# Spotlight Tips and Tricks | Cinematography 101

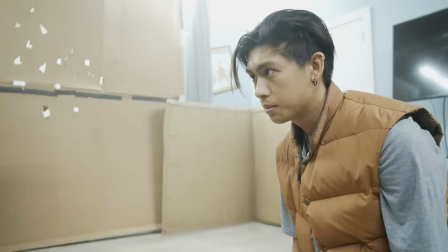0s
Hey, it's Matt from the A-Team and I'm going to show you how to go from this to this using a spotlight. Today on 4 Minute Film School, we're showing you spotlight tips and tricks. Let's go!
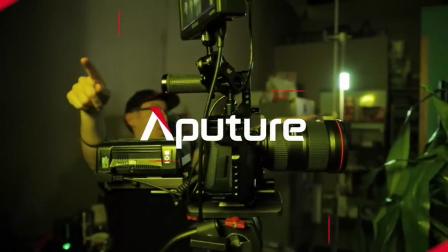Spotlights have been one of the most common lighting tools for years now. You can find spotlights in all shapes and sizes.
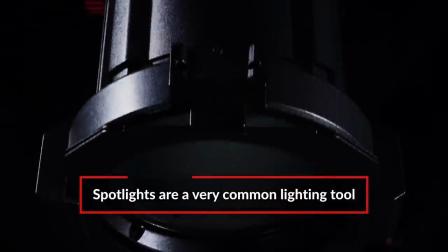20s
Traditionally, they've been tungsten lights, but lately LED spotlights have become more and more common.
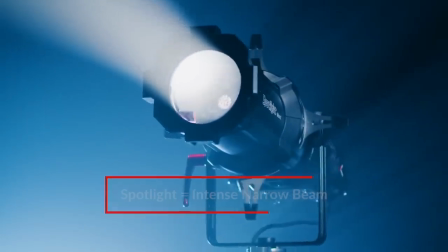26s
Basically, a spotlight is a magnifying glass in front of your light, and they're usually used to light things from afar,
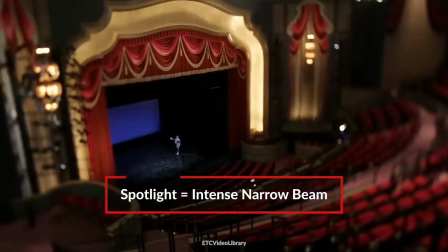32s
such as stage performances, because of their ability to throw light.
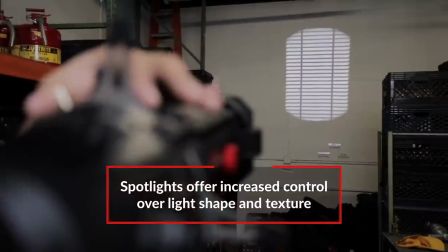35s
But spotlights offer a lot of light shaping features that you can use to get a wide range of lighting effects.
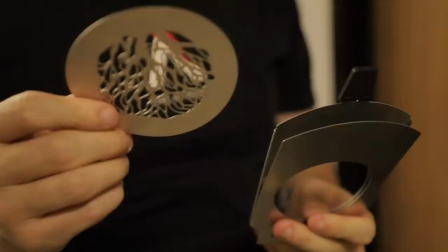41s
Today, we're going to look at three different ways you can use a spotlight to light your scene. Let's check it out. So for our first setup, we're creating a soft light with a spotlight.
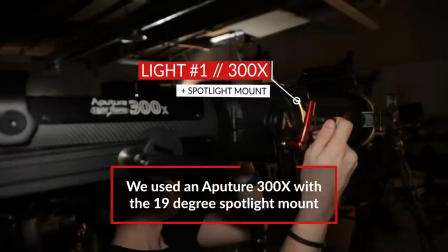51s
And to do that, we have our 300x set to 2700K mounted on our spotlight mount with a 19 degree lens, which is a pretty narrow lens.
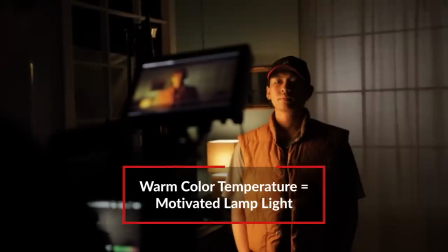59s
And the 2700 Kelvin color temperature really adds a sense that this light is coming from a household lamp.
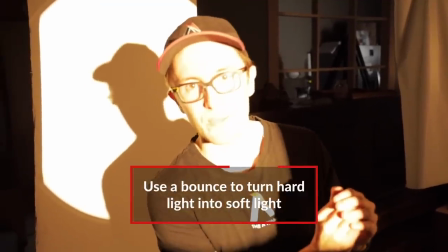64s
So spotlights are naturally a small light source creating harsh edges onto your talent.
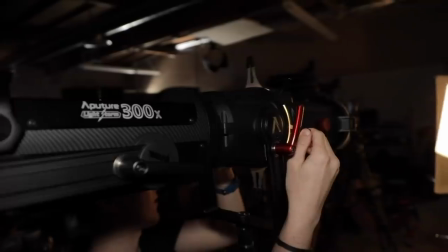69s
So to achieve soft light, we introduced a bounce card and we're using cutters to shape the light to the exact size as our bounce.
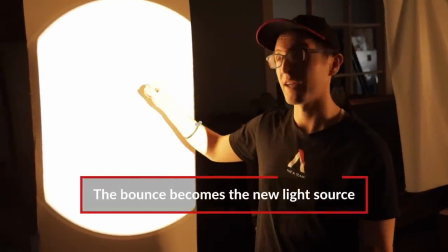76s
This expands our point source light into a much bigger size.
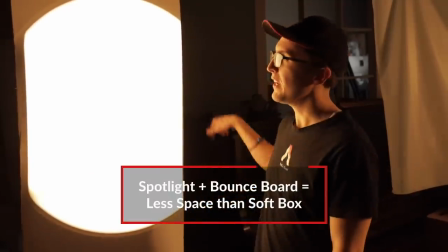80s
This is a great alternative to using a softbox because it's about the same size as a softbox, but it's taking up less room in case you're in a cramped space.
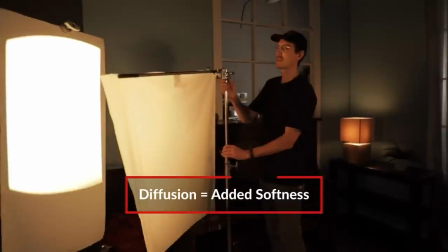87s
The last thing we had set up is a layer of diffusion, and this is really helping soften the light hitting the talent's face.
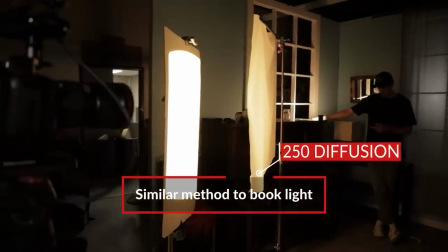93s
This is really just utilizing the same principle as a book light, since we're just bouncing the light and then diffusing that bounced light.
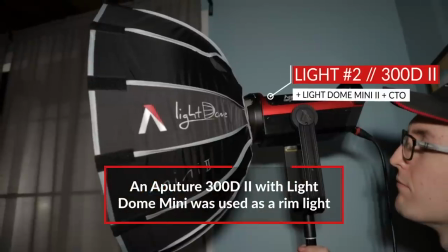100s
So for our second light, we have the 300D Mark II with the mini dome 2 to act as our rim light for our talent.
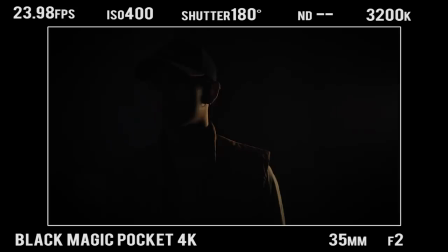105s
For this light, we also added CTO to act as another household lamp off-camera.
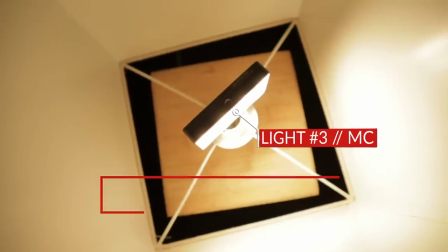110s
For our third light, we have the Aputure MC set to a warmer color temperature to act as a practical within our scene. This really just helps establish that all of our lights are supposed to be lit by household lamps.
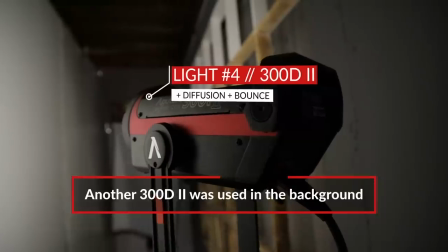120s
So for our last light, we have another 300D Mark II pointed at our background to spread the light and make it an even bigger light source.
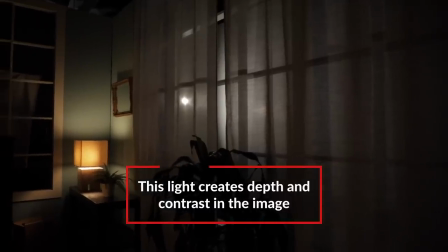126s
We also diffuse the light to avoid any hot spots. One thing to note is this light is daylight balance, which means it creates some nice visual color contrast within our scene. So let's take a look at that first setup put together.
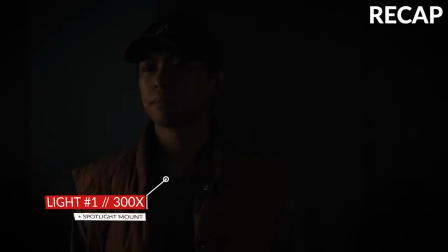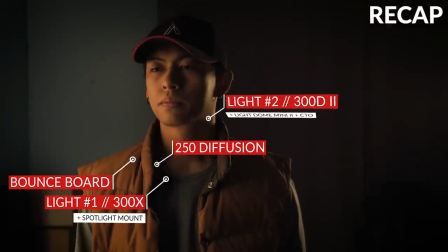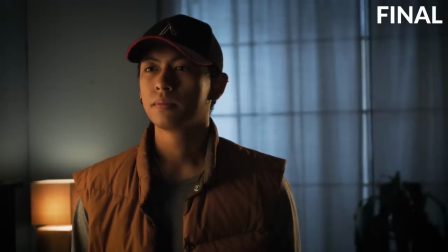So for our second setup, we wanted to emphasize volumetric lighting.
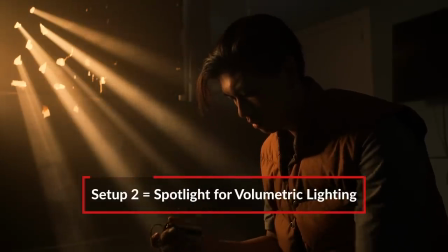160s
In this setup, we have our characters scrambling together trying to hide from something or somebody outside so for that we brought back the
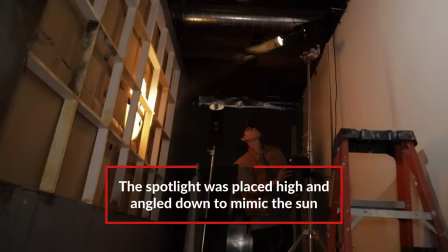167s
300x set to 2700 kelvin and also brought back the spotlight we had also positioned the light as high as possible and then tilted it down as if this were set
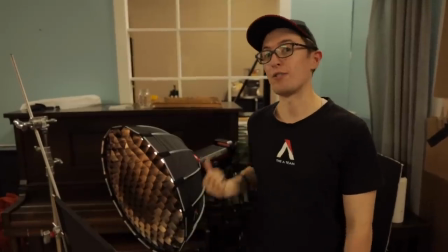176s
to say golden hour for a second light we brought back the 300d mark ii with the mini dome and cto this
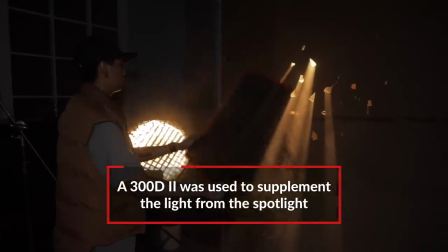181s
light's sole purpose is to mimic a similar type of light coming from our spotlight except a lot softer Next,
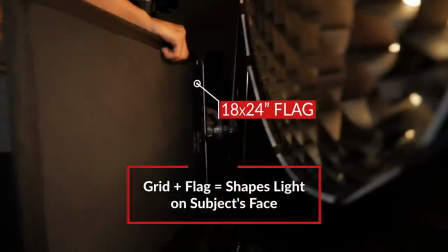187s
we added the grid and flag, and this is really just to focus the light just on the actor's face and not his chest.
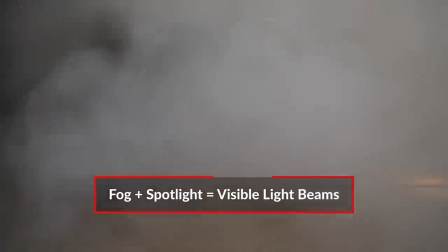193s
So to make this setup really work is to add a ton of fog. The fog, mixed with our spotlight, created really nice beams coming through our window. So, let's take a look at that.
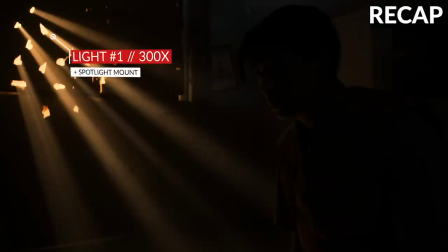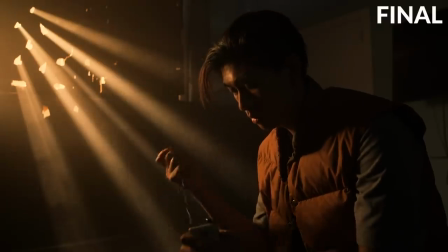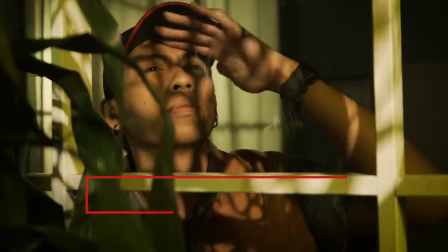217s
So for our last setup, we have our character looking out a window birdwatching. In this scenario, his house is surrounded by green fields, maybe trees, a bunch of nature.
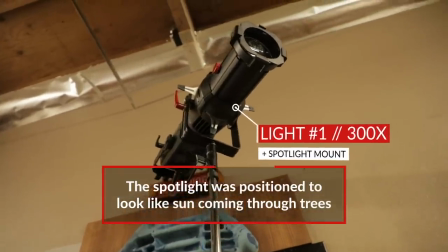226s
So to achieve this look, we added the 300X once again, set to 5,500 Kelvin for a more daylight appearance.
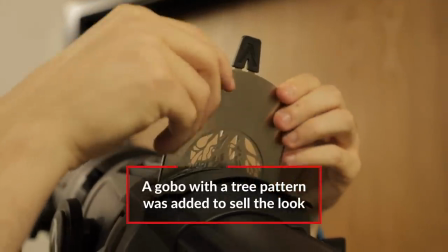232s
We really wanted to add texture to the scene, so we added a gobo with the tree texture to really add some dynamic shapes on the character's face.